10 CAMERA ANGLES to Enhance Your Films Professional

Wagwan YouTubers, it's your boy LB. This video I'm gonna show you 10 main camera angle shot which can help you to make the great video extreme good. Nice. So now let's get jump on it.
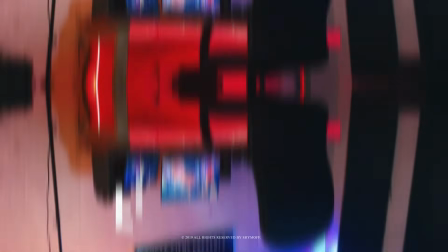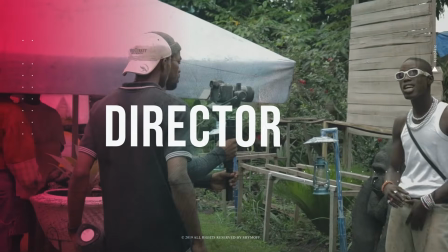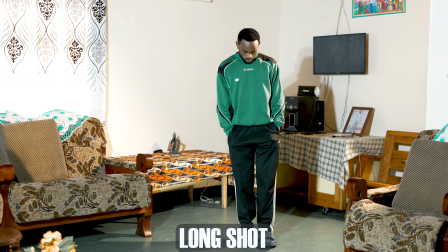Here we have a wide shot, full or a long shot, a medium shot,
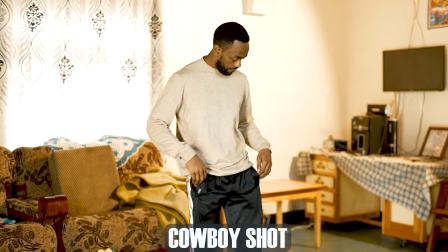a medium long or cowboy shot, a tight or close-up shot,
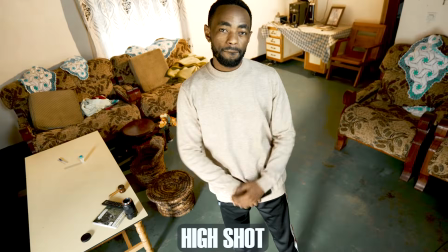detail or extreme close-up shot, a high angle, a low angle,
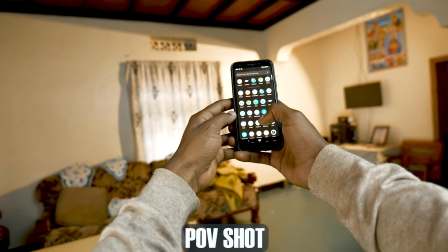over the shoulder, a POV or point of view. A wide shot.
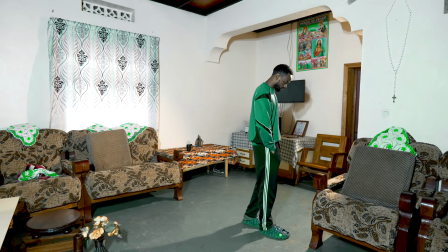A wide shot is usual to capture on wide angle lens so as to see more
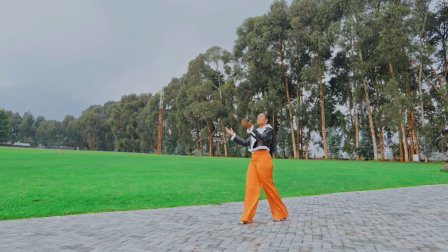of your surrounding and is more frequently used when you are wanting to establish the location.
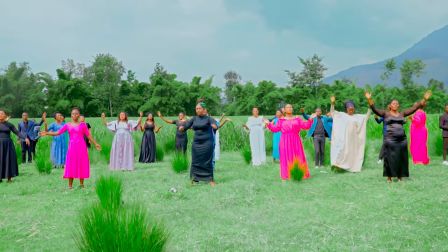Wide shot, also referred to as long shot,
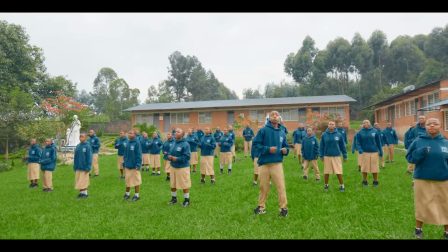is the camera angle that shows the entire object of the person and their relation to what's surrounding them.
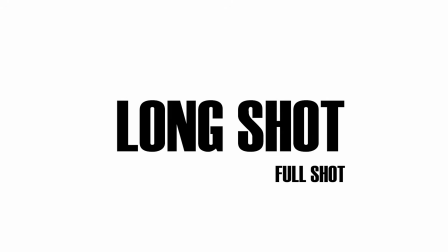A long shot, you can say a long shot or full shot,
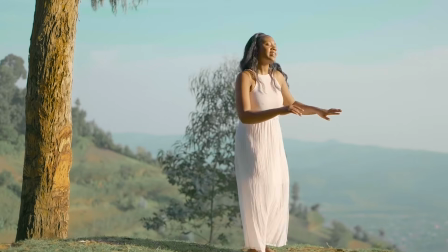is the type of the camera shot in which character's entire body reach from the top of the frame to the bottom of the frame.
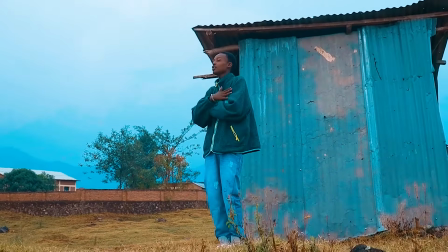In a full shot, a character is framed from the head to the toes. This shot allows the audience to see the emotion of the character's face
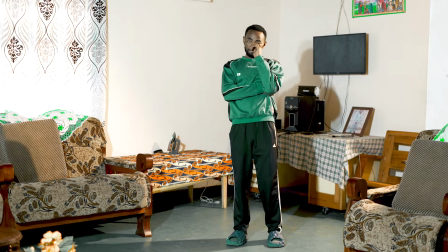simultaneously, seeing their physicality, body language, and action.
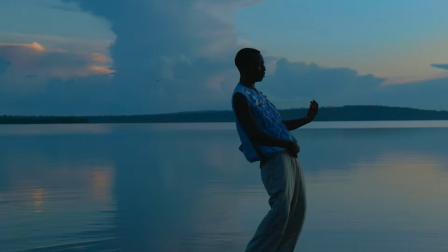A full shot can also capture the setting and the context of the character and can be used with the one or more characters.
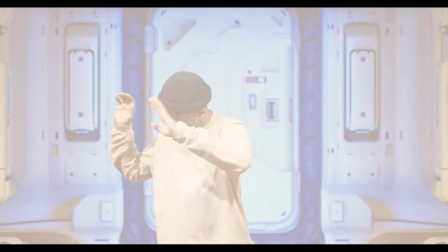A medium shot. A medium shot or waist-up shot is captured at the medium distance from the subject.
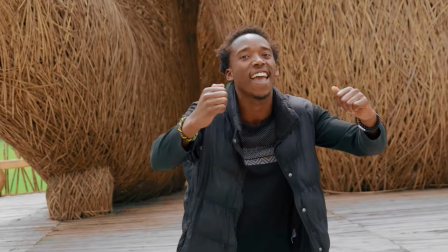It is used for dialogue scenes, but also depict body language and more of the settings.
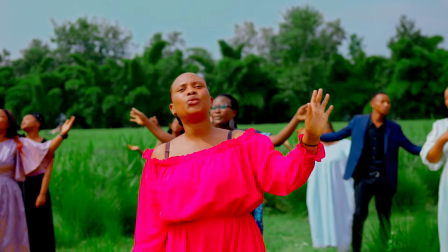Oftentimes it will frame multiple subjects as well as portion of the background and the space in general.
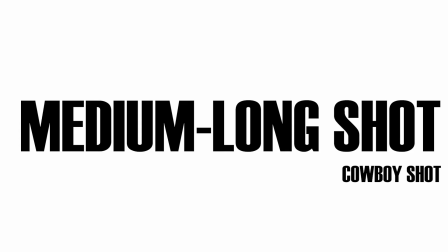A medium long shot,
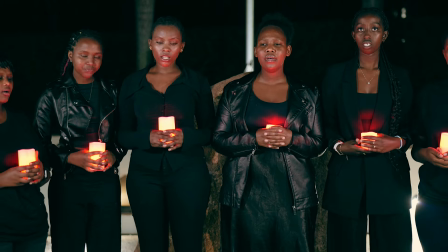also you can call it a cowboy, is a shot of that frames character around the knees and up,
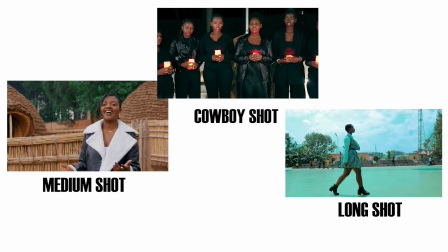and this shot size fall between normal medium shot and full shot.
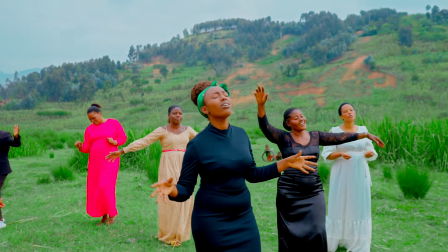The medium full shot also refer as 3 to 4 shots or cowboy
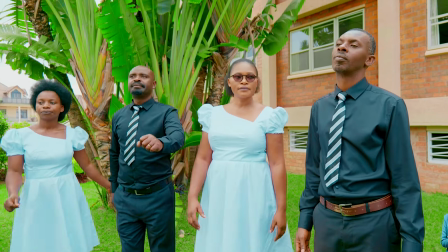shot due to how often it is used to include their guns in the frame.
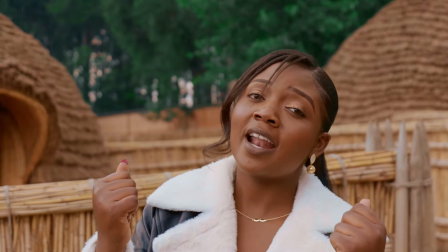A close-up shot. A close-up shot is a shot that frames the subject from just
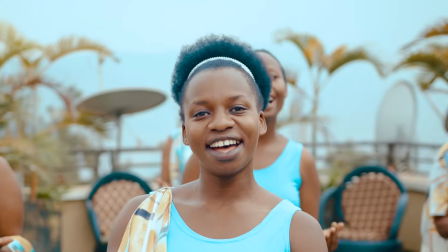above their head down to about midway on their toes.
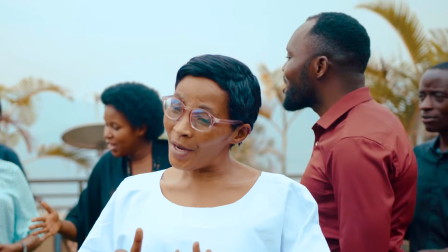The idea of the close-up shot is that you can still easily register the actor's
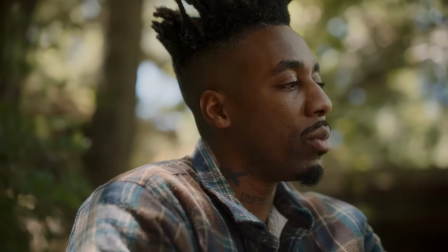motion and facial expression while also retaining of the sum of the background.
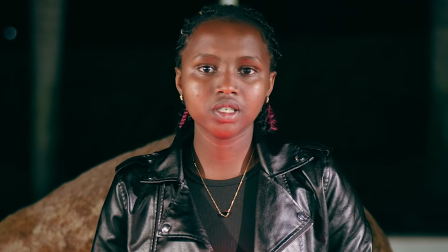A close-up is often to use when the scene needs to be covered with the standard coverage that doesn't shock their viewers.
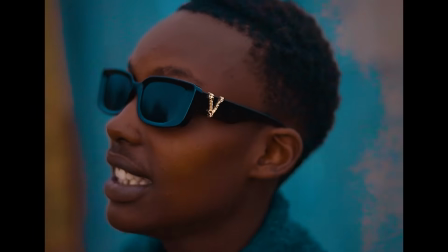Often these shots are used when the scene calls for the neutral, native approach.
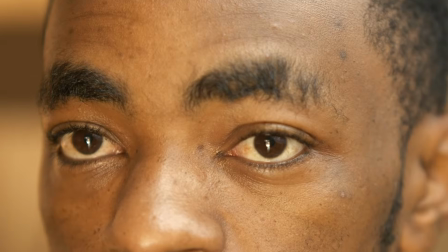A detail or extreme close-up shot. This extreme close-up shot frames subject very closely,
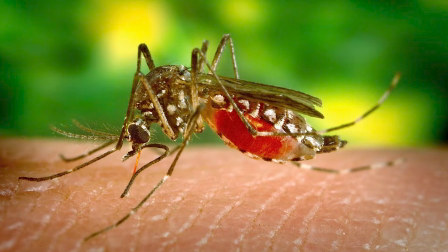often so much that the outer portion of the subject are cut off by the edge of the frame.
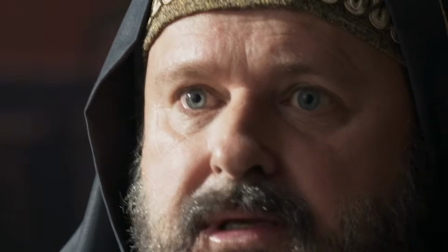On the actor, these commonly used to show the specific portion of the body, like the face or hip,
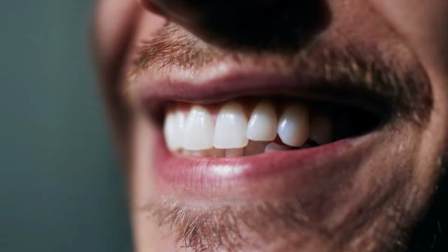but it can go closer to show only an actor's mouth or even single eye.
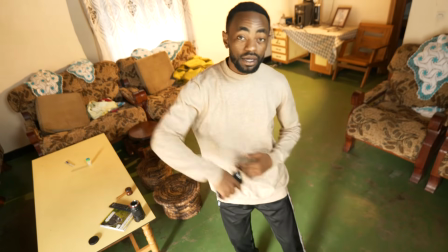A high angle is taken pointing the camera down on the subject.
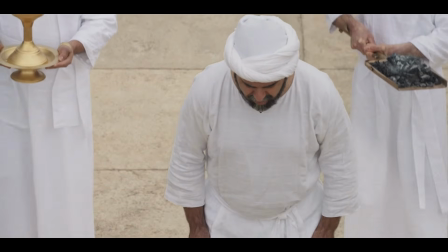As the result, the subject is perceived as vulnerable and powerless.
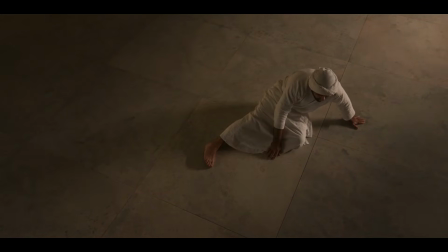In the type of the shot,
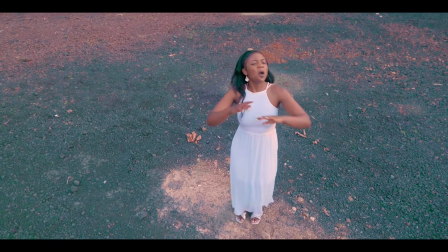the camera angle can be anywhere from the directly above the subject to the just above the subject lines of the sign. A low angle.